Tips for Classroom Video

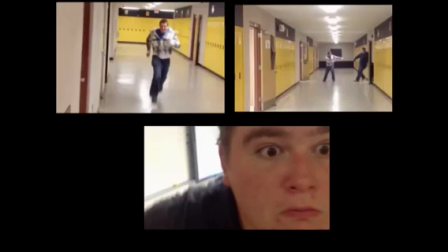247s
We had some far away shots when they were way down the hall that added to a comedy effect, and then we had these close-ups. Those camera angles and all those changes made those few seconds of the video very entertaining.
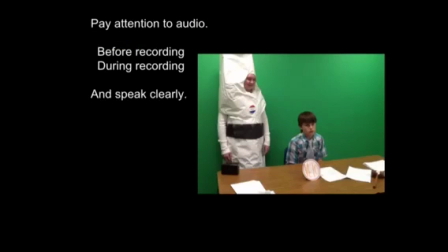260s
Pay attention to the audio. Listen to what's happening around you. Do that before recording. Make sure you're not out in the hallway where there's a lot of echoes, or if you're outside in the wind, try to get somewhere where the wind is not making a lot of noise, and especially pay attention to the audio during the recording.
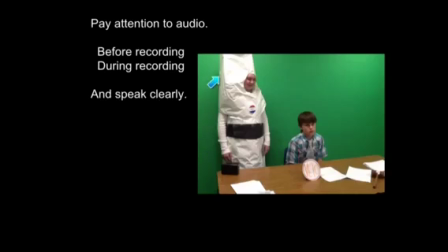279s
I have this picture here because this girl was dressed up like a bill going to Congress, and every time she moved, that paper would rattle so loud you couldn't even hear what she said. And she didn't even think of that, because in real life we tend to tune out those sounds,
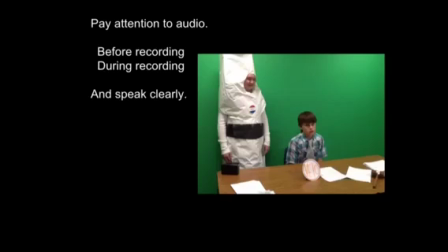295s
but the video camera isn't going to do that, your viewers aren't going to do that, it will be distracting. And last of all, speak clearly when you say your lines. Everybody on the set probably knows what the line was. They understand you.
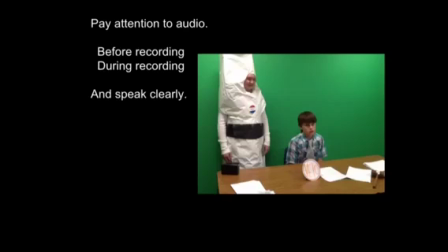310s
You got to think like the viewer. They haven't seen the script. Are they going to be able to understand what you're saying?
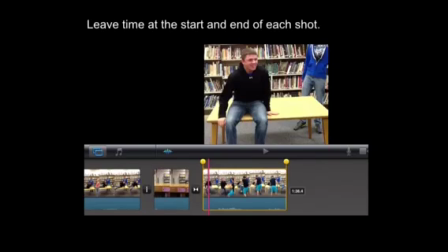316s
Very important for editing later on. Leave time at the start and end of each shot. You notice here, this clip from iMovie, you can see that the scene probably started right here where you can see the audio wave start.
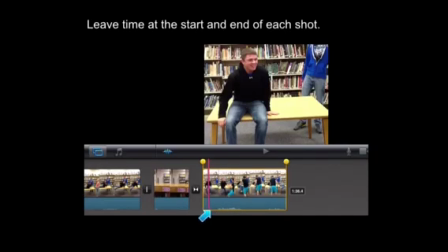330s
That's probably somebody talking. And notice how there are a few seconds here that the camera was started before the action started. And that's so important because it is easy later on to drag that slider over and trim that extra part out,
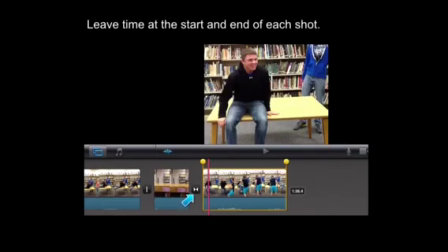346s
or maybe you need it. Notice the transition here. This is a dissolve. You need a few seconds if you're going to dissolve into a scene. If that person started talking as soon as the button was pressed, you wouldn't be able to do that dissolve, or maybe that important timing that you need to bring out.
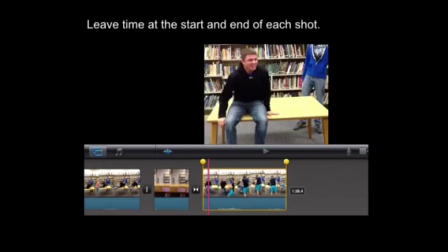365s
Usually what I would suggest is the camera person starts the camera and then says action, and then after a couple seconds the actors would then start the scene. Along those same lines, at the end of the scene, make sure that you don't stop the camera right away.
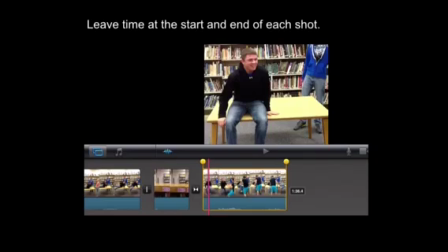381s
You want to leave something that the editors can use if they need a little extra time after the action.
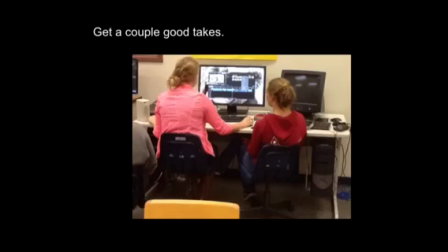387s
Get a couple good takes if you have time. If I'm playing the role of the director, I like to say, that was really good, now do it one more time. Because it always helps to have 2 takes unless you're really pressed for time.
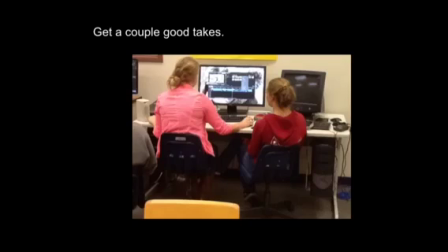401s
Because then when you're editing, you have more than one option as you try to make the absolute best video that you can.
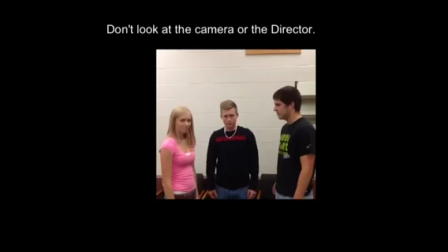408s
Actors have to think about this. Don't look at the camera or the director when the scene is done. Notice this scene right at the end, the last couple seconds, both of those actors looked at the person behind the camera as if to say, did we get it? And that is a good way to mess up those extra seconds that the editors are going to need.
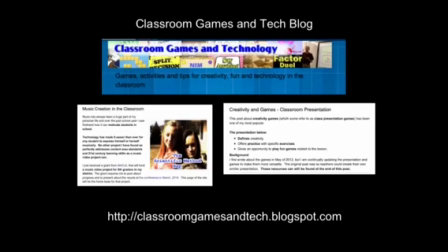429s
So those are my top tips. This is my blog where I keep lots of information like this about videos, some things about music creation in the classroom, and creativity games. Be sure to check it out if you're interested in technology and education.